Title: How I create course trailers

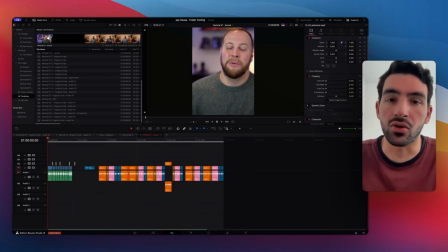4:08 The last stage of this whole project is editing the whole trailer together. So we've done the research, we've done the script. Now we have to put it all together and actually make it something that everybody will love and can actually help convert customers for Jay. So the first thing that I did is I got my timelines in order.
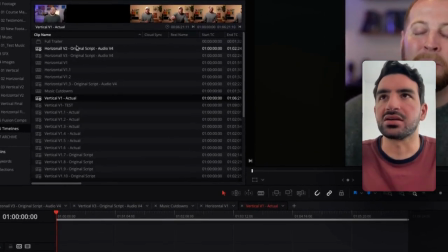4:27 I got my organization down. But what you'll see here is that there's a ton of versions, a ton of them. I messed with this project so much. Every time I made a big change, I created a new version. So this is just the first version of the whole trailer.
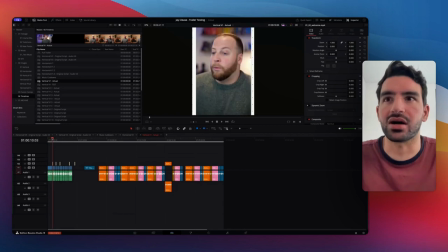4:46 This is just me testing out whether or not I like the initial script with the title cards or placeholder text.
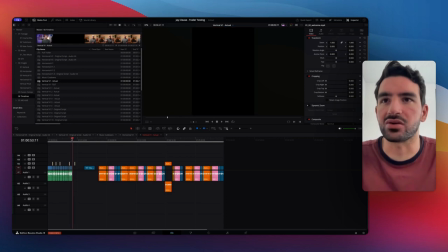4:56 And making sure that it all looks good and flows well together. Will it all fit the way I want it to?
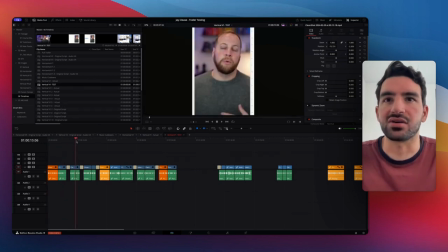5:02 And as I kept going, I was testing different iterations. this would allow me to get
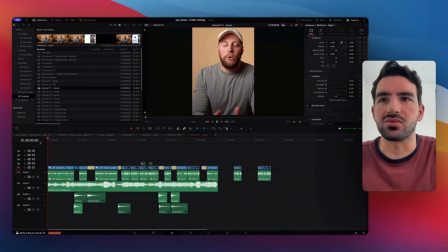5:10 in here and start to see is this the music that I want
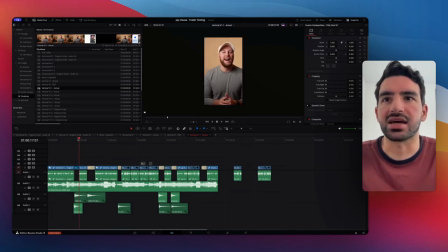5:14 do I like the way this text looks do I like the way the whole pacing of the trailer works do I like the sound effects
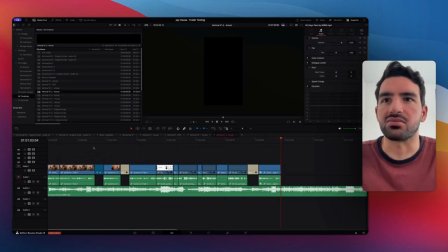5:26 I'm starting to use and I just started messing with it and messing with it until
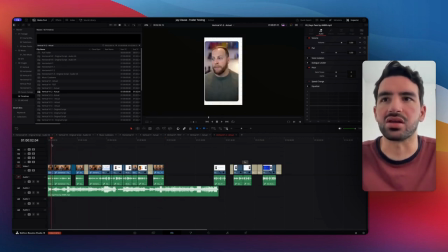5:30 I got really happy with the different things that I was doing.
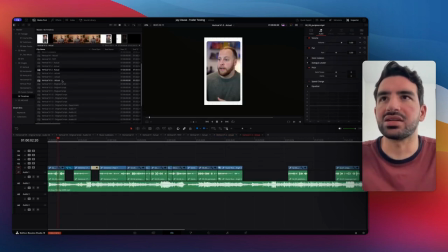5:36 So I just kept going and I got all the way down to probably like 1.6 here and I started to
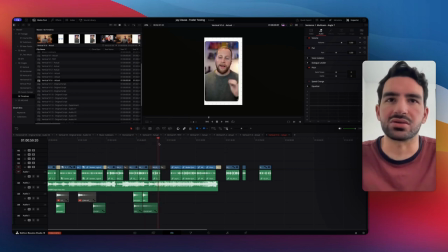5:43 realize that I liked having the original script more than I liked all of the different versions that I made. Like I made a bunch of different versions where there was just testimonials at the end or I switched up the hook a couple of times,
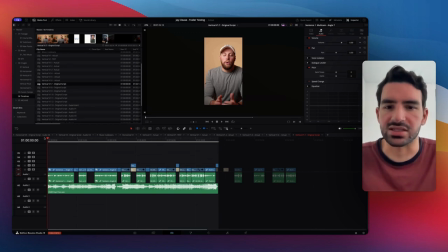5:59 but when I got to 1.7, I just went back to the original script and I stuck with it because nothing beat the original script and everything that
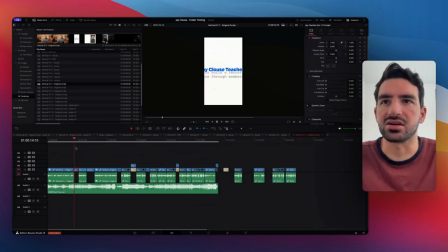6:08 I did. And so for the title cards here, I went into After Effects and made them.
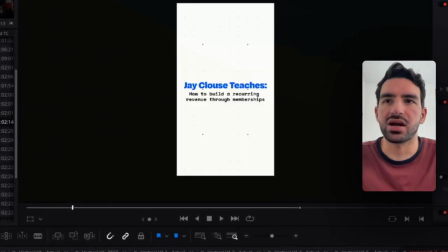6:14 And the reason why I made them the way that I did
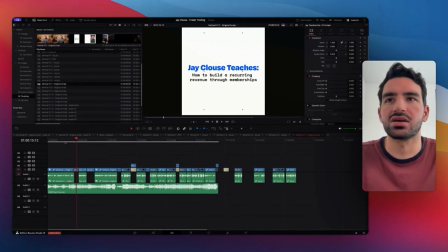6:18 was because the dotted background was on the back of Jay's courses.
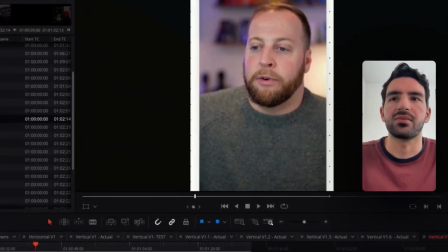6:25 So you can see the dotted of background here. And so I thought, okay, that's a nice little feature.
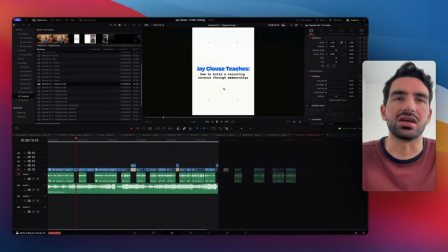6:30 Let's add that into the title cards that I'm going to make for Jay. And Jay's branding was these two fonts. So I added those in to try and make sure that it branded to the Creator Science brand.
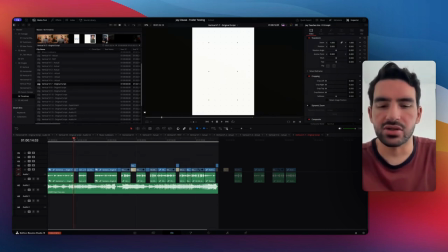6:47 Next, the reason why this plays out so slow is because I wanted it to feel like a Masterclass-esque trailer, something where it's so elegant and nice and it makes you feel like the trailer brings class to the product, to the course.
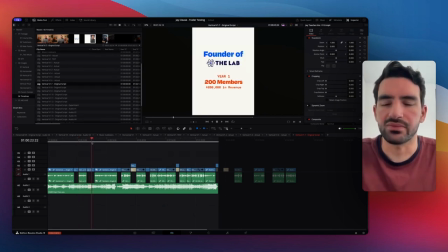7:06 And so all of those started to become things that I would use as little motifs, little things in the actual edit. Now this, where it rolls and stops, this became something that I really wanted to do because there's so many modules that this was a
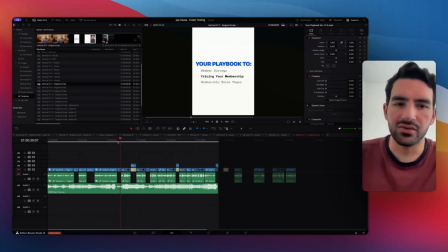7:25 very easy way for us to see all the different modules and show that to the viewers and say, look, you're getting all of this content, but we're gonna land on this one. We're gonna give you a little piece of this content and you'll get a little bit of it to give you enough to make you interested in what else he has to say on the subject.
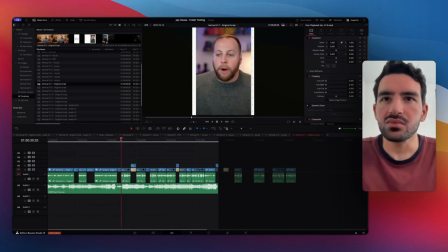7:44 And that's why I chose that with a heavy inspiration from Masterclass there.
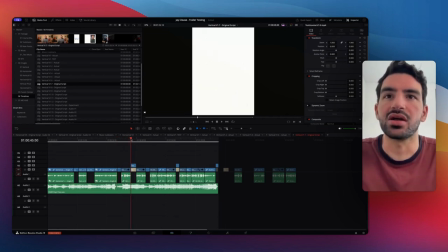7:50 And then Jay wanted testimonials in here. So the very first one, you'll see that there's a big testimonial here.
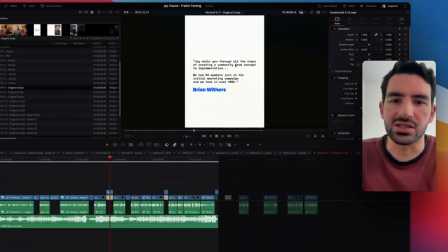7:58 And I was concerned that this was going to be too much text for somebody to read.
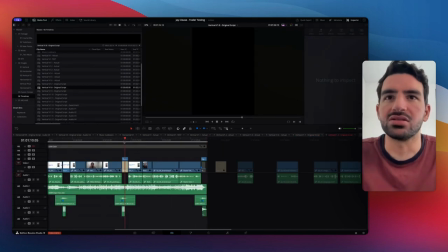8:03 So on later versions, what I started to do was I cut it down after a while.
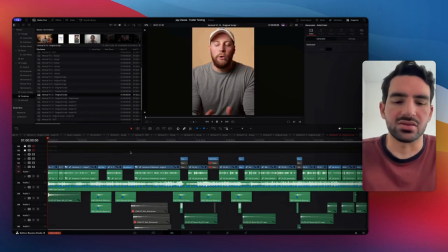8:10 So not this one. I think it might have been way down here. And you'll see it starts to build out as we come back here.
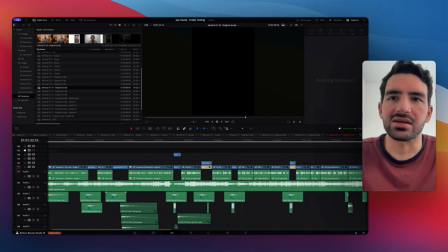8:17 Look, there's not very much sound design. It's getting there a little bit back, a little bit more sound design here, but it's still not that much.
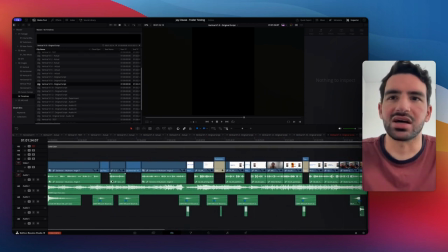8:26 So the sound design just builds over time as I start to feel out what the
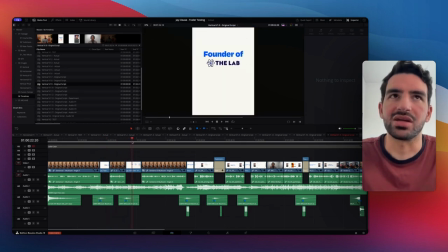8:31 trailer needs in order to make you feel like you're immersed into the trailer. And see, the reason why there's a whoosh here is because this needs to feel like it's coming in.
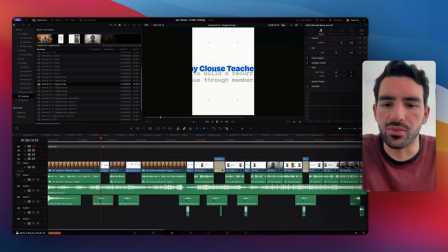8:44 And so if there's no sound effect there, what will happen is there won't be any feeling as to like you're in the trailer or there's something happening. It'll just happen and it just adds that extra layer of depth to the trailer.
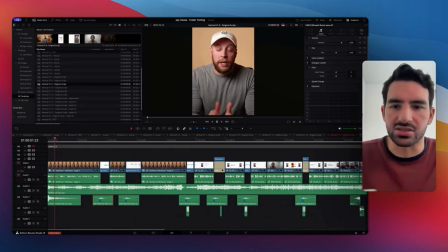8:57 And this boom here adds the same thing. It just immediately brings you in. It's another device that I'm using to help hook somebody into the trailer.
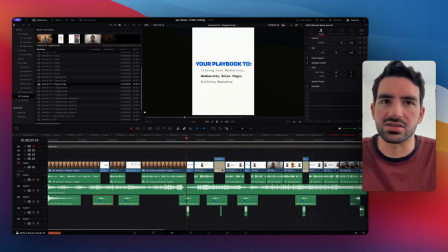9:06 And if we look here, down here, there's a little ripple down here,
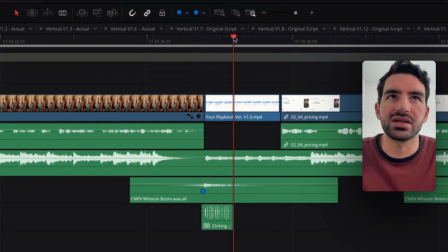9:12 a little clicking that I put together because this rolls, and I wanted it to stop.
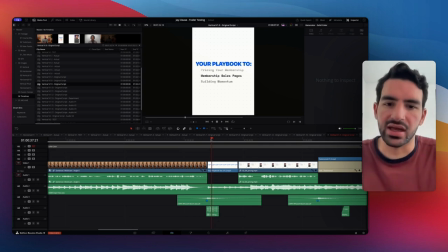9:16 And I wanted you to feel like it was rolling, like you spun a wheel, and that spin was going to stop on something.
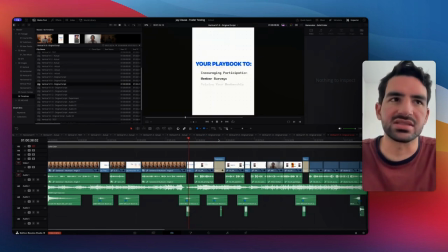9:25 And so that's where the clicking comes in. And you can start to see how this all comes together and how complex this can be to
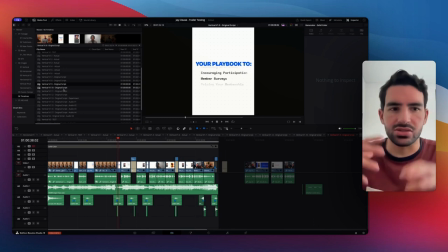9:33 make sure that it all sounds so cohesive and so amazing.
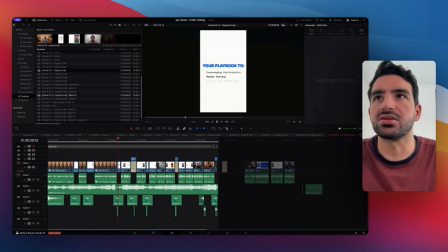9:39 And the thing here is that you'll notice that there's a lot more versions of vertical than there is horizontal. And I started in vertical because vertical can be a lot easier to start with. and then you expand into horizontal because you have a much wider and bigger canvas that you can play with.
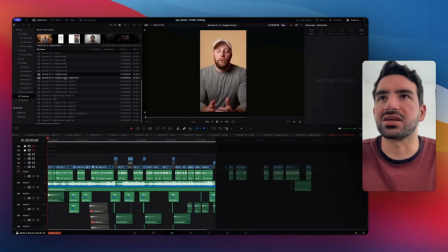9:56 So as we got down here, I just kept experimenting,
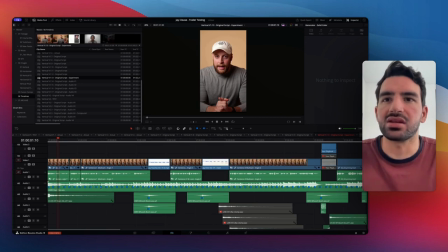10:01 kept adding new things, and any one of these, anytime you see these little markers here, it's marking the beat of the music so I can find the best way to match the actual script to the music and the animations to the music and
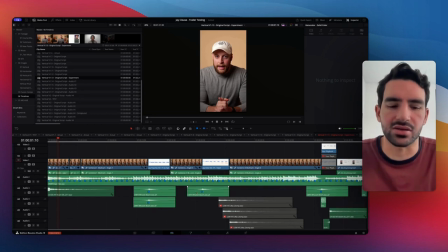10:16 everything to make sure that it all cohesively comes together so you'll start to see even
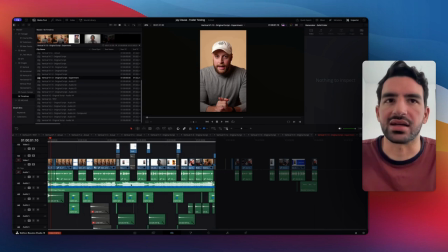10:21 more sound design get added in here you add it in here you'll start to see all the different things like the cut to black here helping us to create a little extra emotion in the end as we come to the crescendo at the end i'm telling you to sign up today and
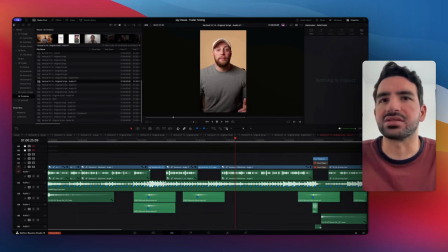10:41 as we got through this i was messing with the audio a little bit and so all these vertical ones here up to v2 this is me getting
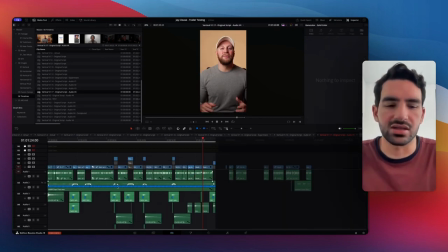10:51 the audio perfect so you'll see that i started ducking the audio
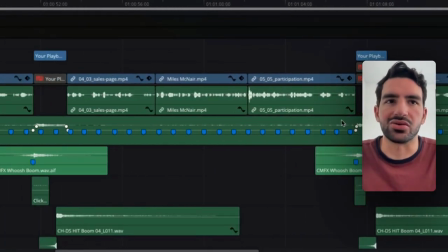10:56 underneath jay's voice so that you couldn't hear the music as much
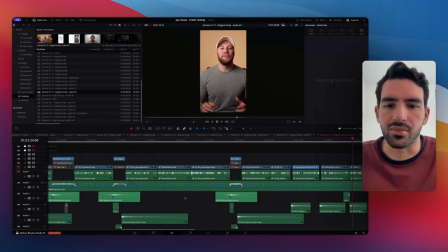11:01 that way his voice stood out amongst the music and when he wasn't talking the music was much louder so once i did all this and i sent it off to jay he wanted me to change a couple of things mainly the
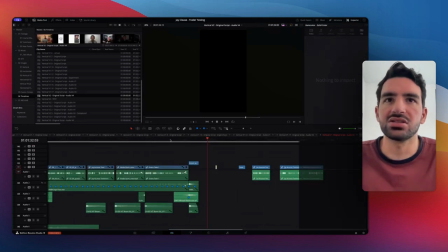11:16 text he wanted the font changed and that's pretty much it
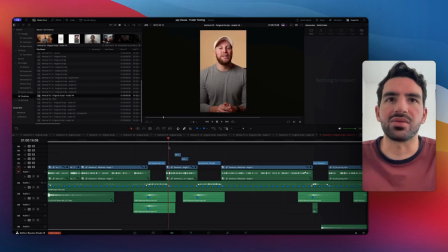11:20 so we just changed the font and we made it a little bit simpler and i then added in a couple of extra things to try and add some new
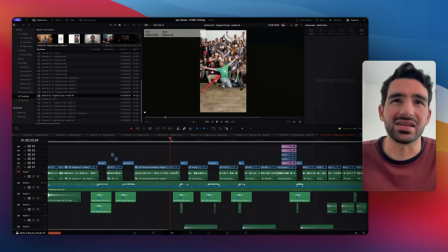11:30 context to the video and here's where you might actually see me making this
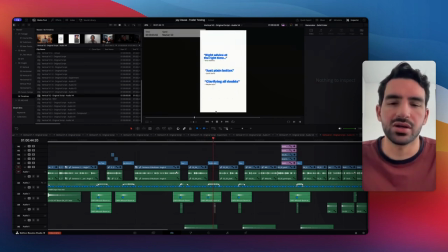11:34 testimonial a lot simpler because i realized that this long text is going to be too much for the viewer to try and read before it just leaves and so if we come back here to like v10 where
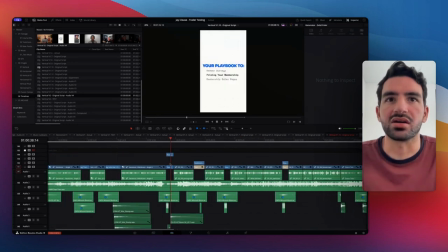11:50 the testimonial might be longer here yeah see the testimonial is longer here
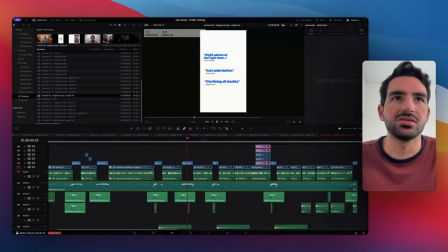11:55 i brought it all the way back to v2 and i made it only three testimonials that way we got a little bit more social proof and it was more punchy and people could read it a lot easier lastly as we got down here,
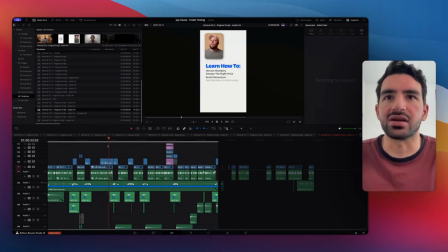12:09 I just kept making sure that I was adding in new layers and new layers to the trailer to make sure that it all came together nicely.
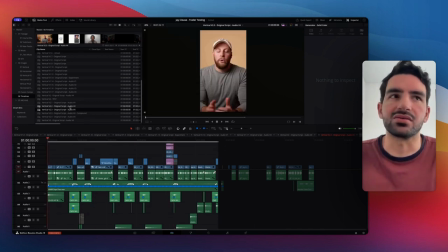12:17 So what you'll find is like in v2.3 versus v2, right?